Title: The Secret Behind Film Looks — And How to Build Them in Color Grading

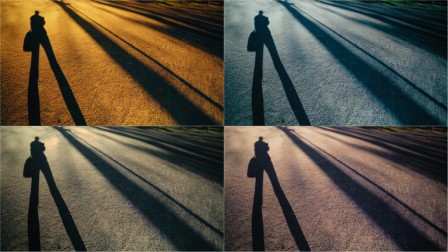0:00 If you think color grading is just orange and teal, you're limiting yourself. This time, we focus entirely on the aesthetics.
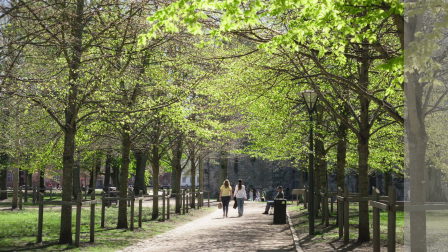0:08 We're going to break down and recreate different film-inspired looks inside DaVinci Resolve,
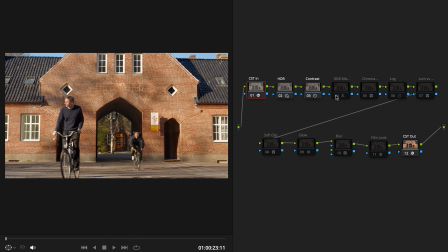0:15 so you can start building your own signature looks instead of copying everyone else's.
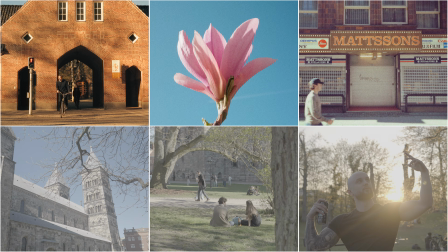0:20 All of this was shot during the first weekend of spring in Lund, Sweden.
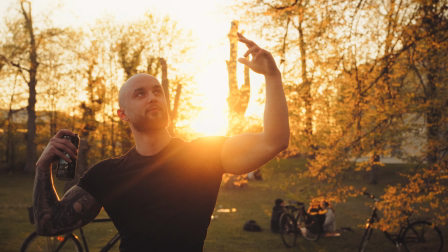0:26 And if you want to color grade along with me in real time, leave a comment below and I'll share the original footage.
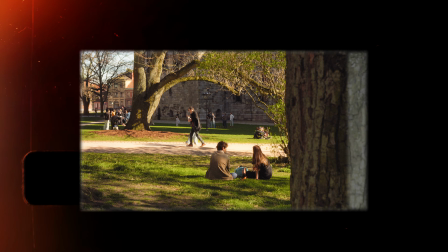0:34 In order to make your digital footage look filmic, we must first break down the characteristics of film.
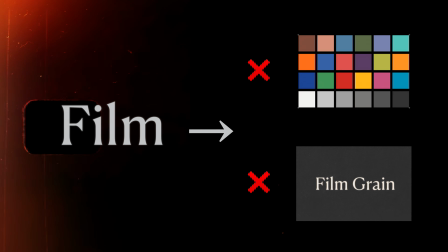0:42 Film is not just a color palette or a film grain overlay. Film is a behavior.
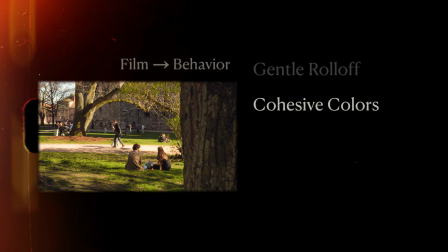0:49 Highlights roll off more gently, colors feel more cohesive, saturation is richer but more controlled, combined with analog imperfections such as halation, glow, and film grain.
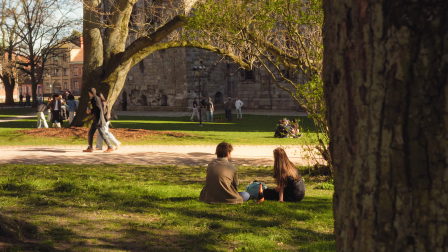1:02 These behaviors are what give film its organic character. And this is important.
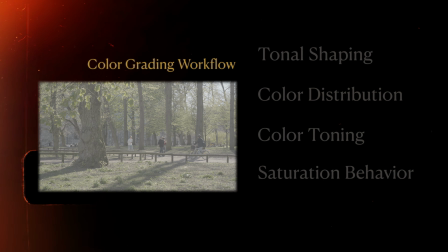1:08 Building a convincing film look is really the result of many small decisions working together.
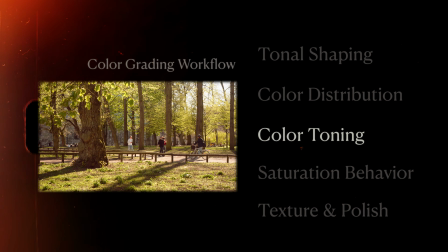1:14 Tonal shaping, color distribution, color toning, saturation behavior, texture, and final polish.
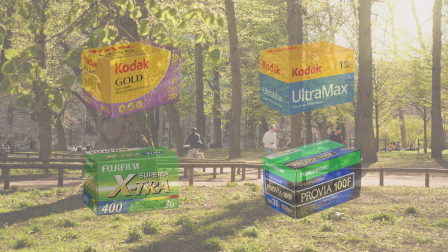1:23 So now, let's manually create several Kodak and Fuji-inspired looks.
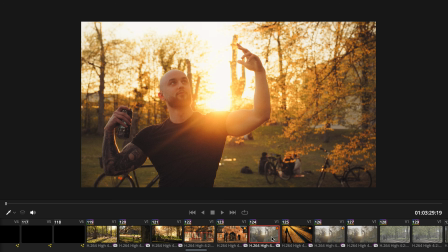1:29 Then, we'll explore batch grading, because film isn't just one frame, it's consistency across the entire project.
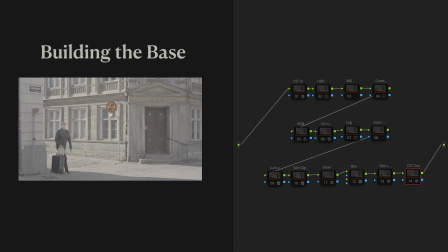1:40 Before we start designing a look, we must first prepare the image properly.
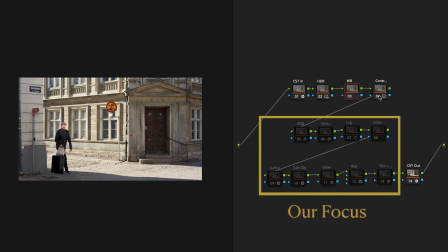1:45 Now this video is mainly focused on aesthetics and color design, so we'll just move through the correction stage fairly quickly.
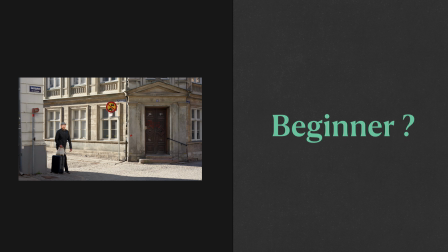1:54 If you're an absolute beginner, just follow along for now.
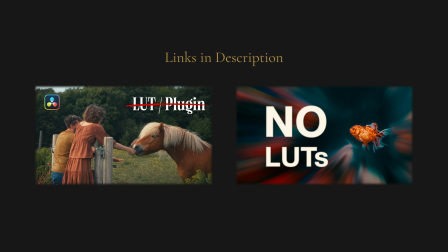1:57 I'll link my previous workflow videos below where I go much deeper in color correction.
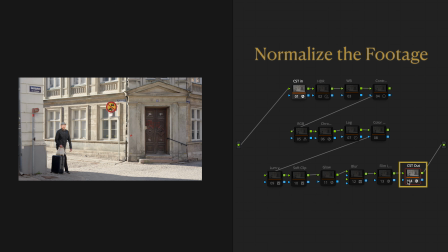2:03 I first normalized the footage using color space transform. My workflow is pretty simple. I transform the footage into DaVinci wide gamut for grading, then transform it back into Rec 709 for YouTube delivery.
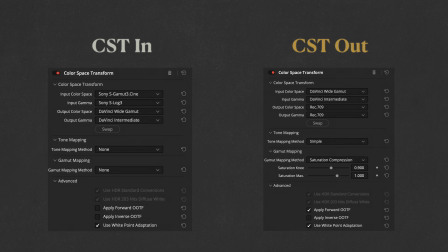2:19 This part is fairly standard, but there are two creative decisions I want to point out. For tone mapping, I'm choosing simple instead of DaVinci, a little more analog. And I also have saturation compression enabled. We'll come back to this later once we start shaping colors.
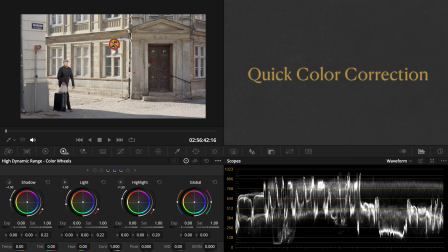2:38 Let's bring back some shape and depth.
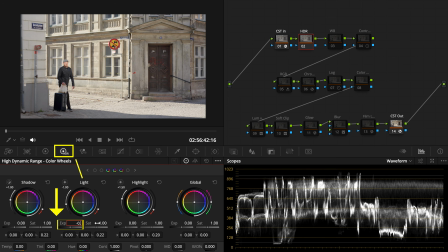2:41 Using the HDR wheels, I gently bring down light to recover some depth in the midtones.
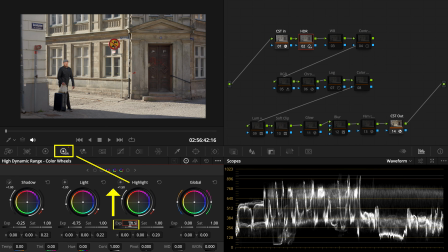2:48 Lower shadow slightly. Then lift highlight to bring back some of the soft glow from the wall behind him.
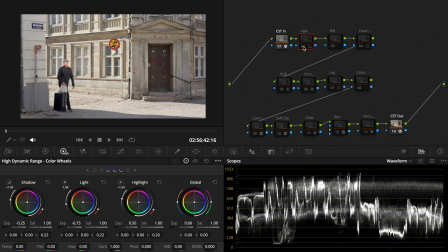2:56 Look at it before and after. The image already starts gaining more shape.
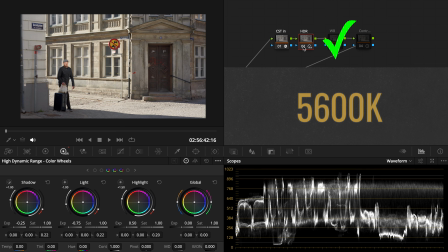3:01 This footage was already white balanced on location, so we're good to go.
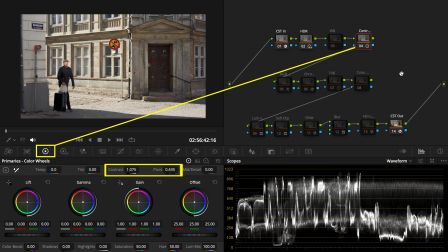3:07 Finally, I add a bit of contrast to give the image more shape.
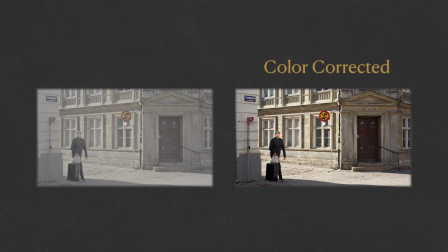3:11 And now we have a clean, neutral starting point ready for creative grading.
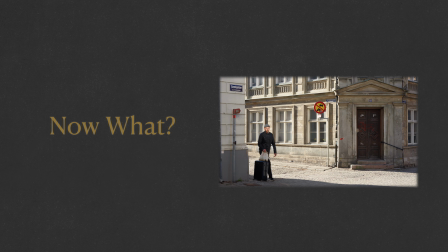3:17 Just remember that color grading is mostly meaningless when you don't know what you're trying to say through colors. So for this scene, let's say we want to capture the feeling of a warm spring morning. I want to recreate a look inspired by Kodak Gold 200.
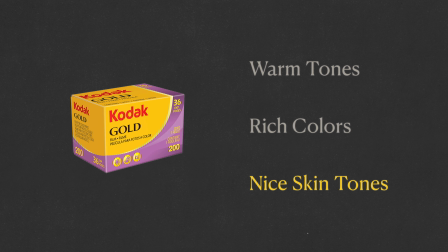3:34 Kodak Gold is known for its warm tones, rich colors, and flattering skin tones, which fits perfectly with the feeling we're going for here.
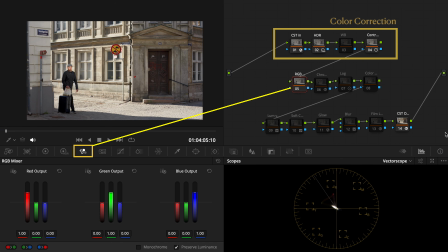3:46 Create a new note after your correction section and open the RGB mixer.
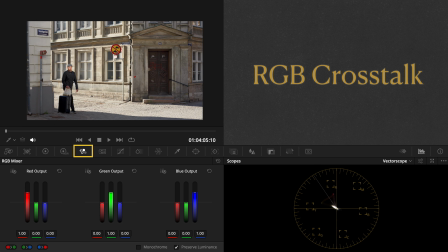3:51 This technique is called RGB Crosstalk. And don't worry if this feels confusing at first. The important thing is to watch how the overall color palette changes.
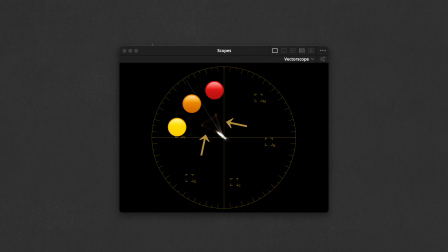4:02 We're going to gently compress the palette into those Kodak warmer hues.
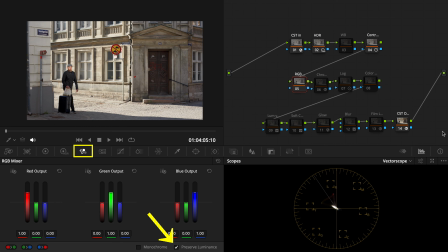4:07 Make sure Preserve Luminance is enabled so we don't shift the brightness of the image. And enable Auto Normalize throughout this process to keep the white balance stable.
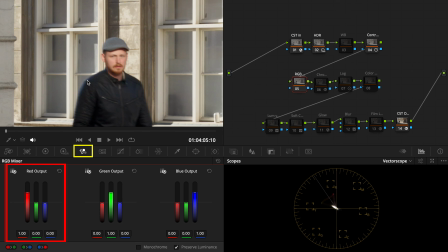4:19 Now watch what happens. In the red output, I slightly increase green. This pushes red away from magenta and toward orange, which helps skin tone feel warmer and more natural. Then in the green output,
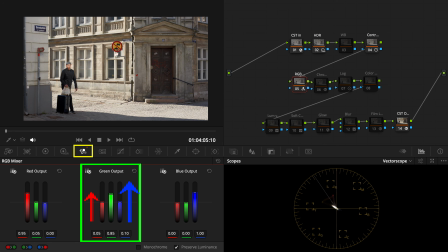4:35 I mix in a touch of red and blue to warm up the greens and shift the overall palette into Kodak's warmer color. Finally, in the blue output, I add some green and reduce red to soften the blues and make the palette feel more cohesive.
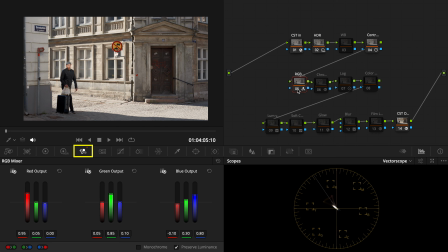4:52 The shift is actually very subtle, but if you look at the factor scope, the colors now sit closer together instead of being stretched. And of course, you can push this technique much further if you want a more stylized look.
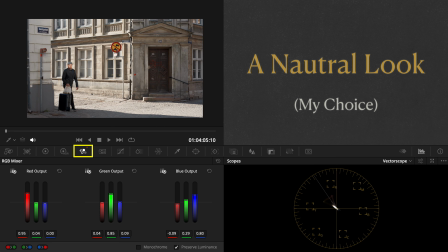5:06 But for this project, I want to keep things relatively natural. Now, let's shape the overall tone of the image.
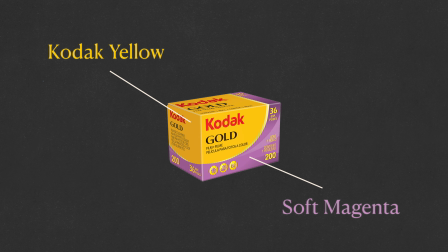5:15 I like to use film packaging as a loose visual reference, so we'll use that as inspiration for our look.
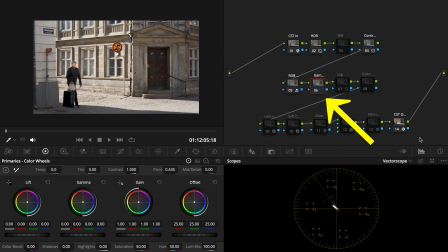5:23 Create a new note after the RGB mixer.
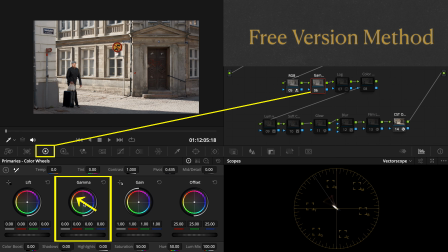5:26 If you're using the free version, you can simply push the gamma wheel slightly toward gold in the primaries panel. But if you have the studio version, I prefer using chromatic adaptation for this.
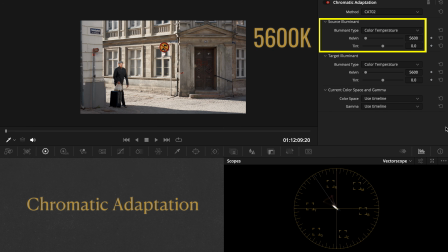5:40 I shot this at 5600 Kelvin, but I want the image to feel warmer and slightly more nostalgic. So I lower the target's color temperature and add just a touch of magenta tint. The image immediately starts leaning into that Kodak warmth.
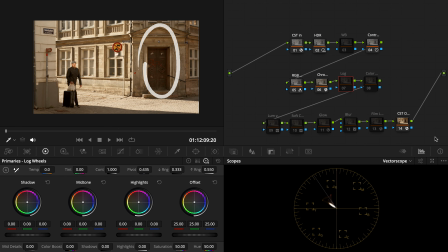5:59 Next, I want to introduce a subtle magenta tint into the shadows. Create another note and go to the lock wheels. Push the shadows wheel slightly towards magenta, then soften the transition using the lower range control.
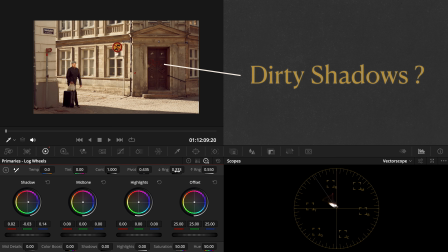6:16 At first, the shadows might look slightly dirty or exaggerated. We'll clean this up later during the polish stage.
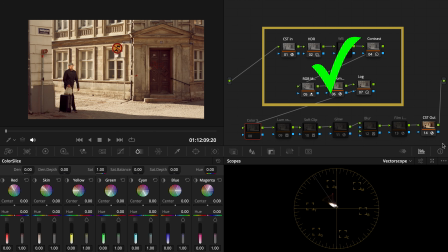6:24 Now that the overall look is established, we can start refining the image.
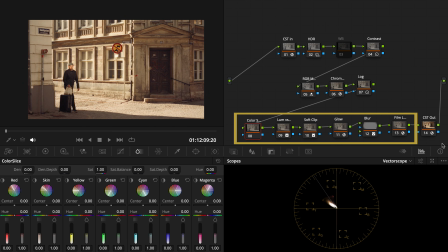6:30 This is where small refinements start making a surprisingly big difference.
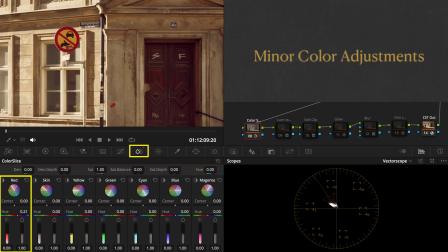6:36 Sometimes I'll slightly shift certain hues or adjust the intensity of certain colors using tools like color slides or curves. Nothing dramatic, just small refinements to make the palette feel more unified.
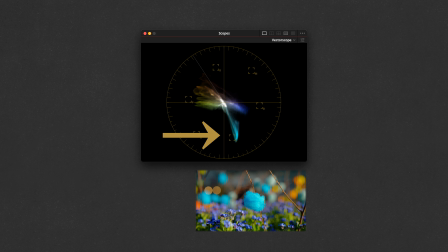6:53 But one of the biggest things that helps digital footage feel less digital is saturation compression.
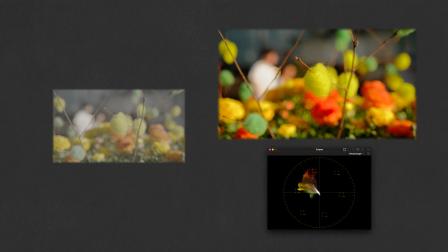6:59 When highly saturated colors get pushed into a smaller color space like Rec. 709, they often clip into harsh blocks of neon color.
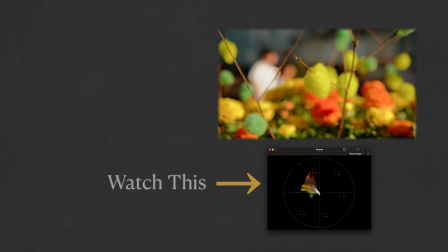7:09 Saturation compression helps smooth out those transitions.
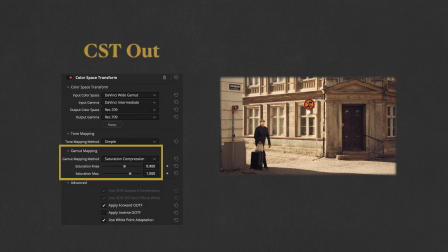7:14 The easiest method is enabling saturation compression directly inside Color Space Transform.
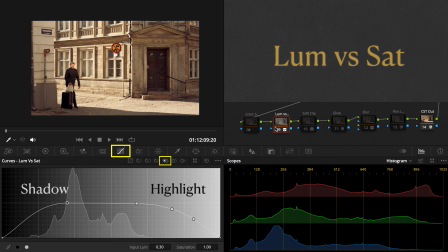7:21 Next, I like using luminosity versus saturation to gently reduce saturation in the shadows and highlights. This helps clean up the image while allowing the midtones to feel richer and more layered.
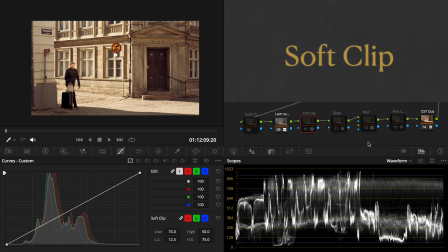7:37 Finally, we can shape the tonal roll-off using soft clip. If you followed my channel for a while, you already know I prefer richer shadows over heavily faded blacks. For this look, I'm keeping it subtle.
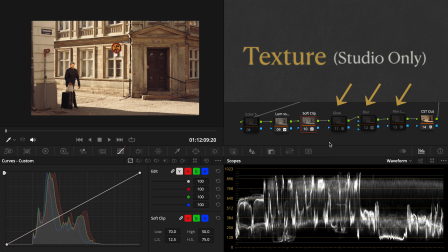7:52 From here, you can push the look even further with texture tools such as glow, halation, and film grain.
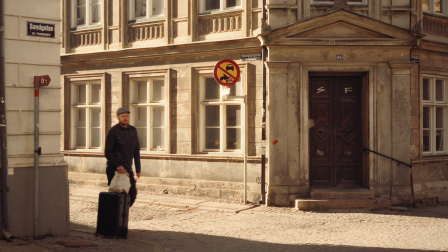8:01 And this is really the core idea behind building your own film look.
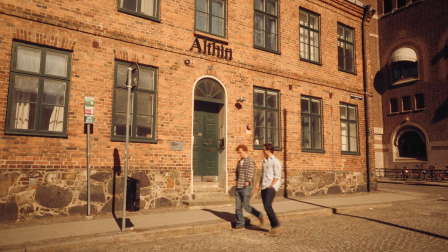8:05 Not one magic adjustment, but many small decisions working together.
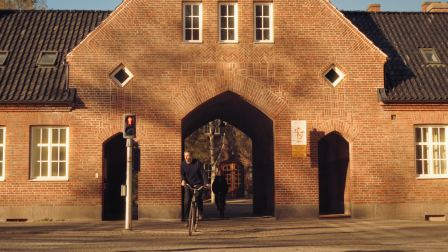8:10 And now that we understand the behavior behind the look, let's push it in another direction.